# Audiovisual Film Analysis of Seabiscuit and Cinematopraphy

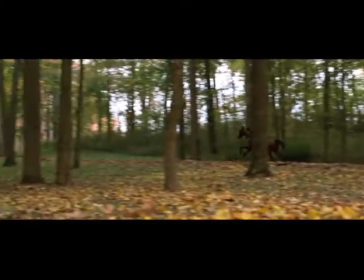Seabiscuit is an exemplary underdog champion story in which two of the most unlikely competitors, Red Pollard,
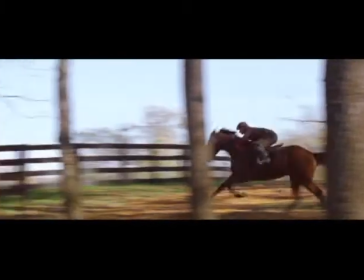an oversized partially blind jockey, and Seabiscuit, an undersized broken racehorse, join together to win the Santa Anita Cup.
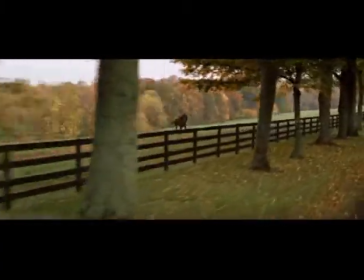Directed by Gary Ross, the main plot is set in California during the Great Depression.
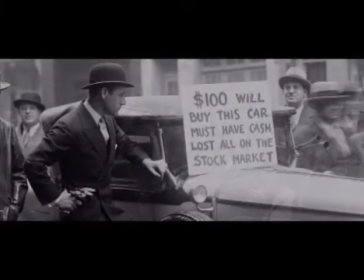Throughout the movie, we see the cinematographic technique of camera angling, which enhances both the main and underlying story,
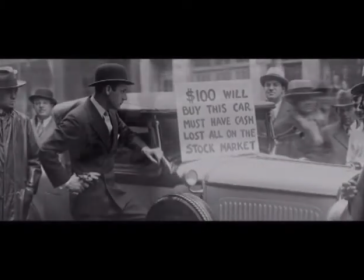laying bare the true emotions of the characters or general public of that time.
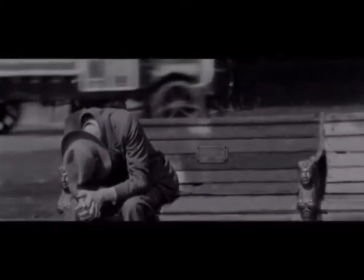In the film, we see two distinct types of scenes, montages of black and white still photographs seemingly unconnected with Seabiscuit, and the scenes of the main story.
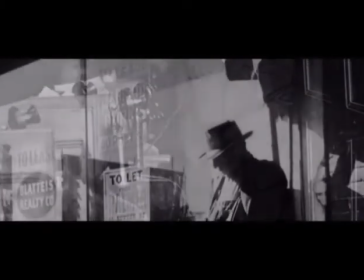The still photographs help to expand on ideas or emotions presented immediately prior.
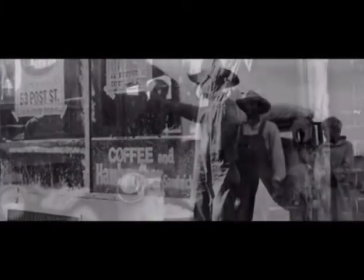As the plot and time progress, the still photographs change the subject to focus onto individuals' losses or gains,
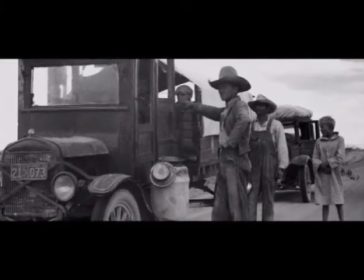directly correlated to the losses or wins of Seabiscuit and Red Pollard at that time.
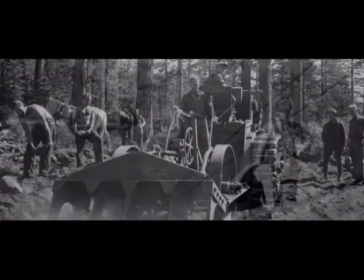For these scenes, Ross uses only eye-level camera angles to make the audience feel more connected to the subject of interest.
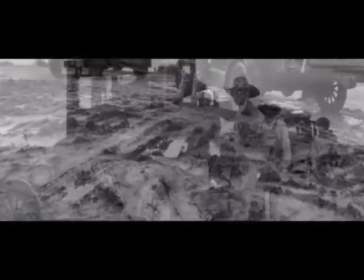The audience is exposed to their emotions of fear, desolation, and desperation, and the harsh reality of the Great Depression.
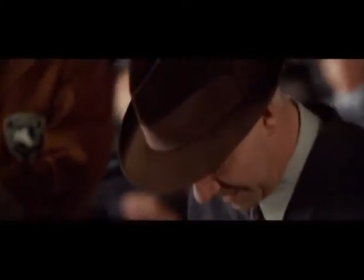In the main story, Gary Ross uses camera angles to enhance the viewer's emotions when watching particular scenes, giving more meaning to the frame and plot.
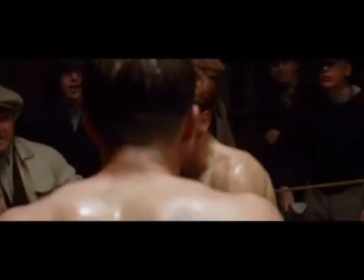When Red Pollard is being beaten in a match ring, we view him from a higher angle, indicating weakness in the character, and it instills sympathy for Red in the viewers.
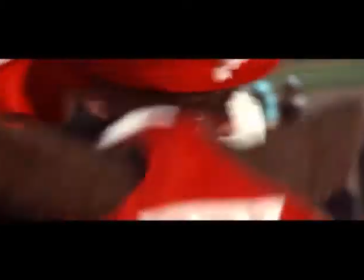Alternatively, when Seabiscuit and Red Pollard win a race, the camera angle is low, looking up towards the horse and jockey.
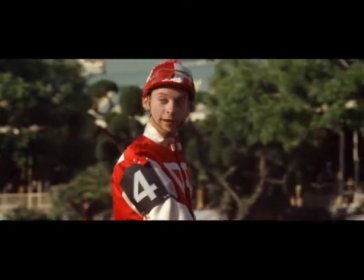This displays a sense of accomplishment and pride, inspiring the audience with a surreal desire to congratulate the winners.
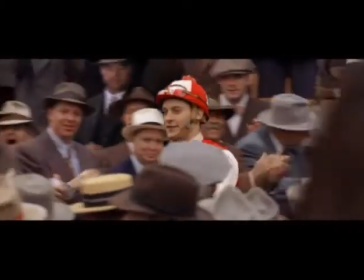Through the use of this technique, Ross encourages active emotional participation from the viewers.
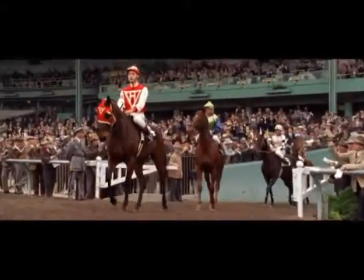Seabiscuit is an uplifting tale that retains reality through the still photographs of the Great Depression.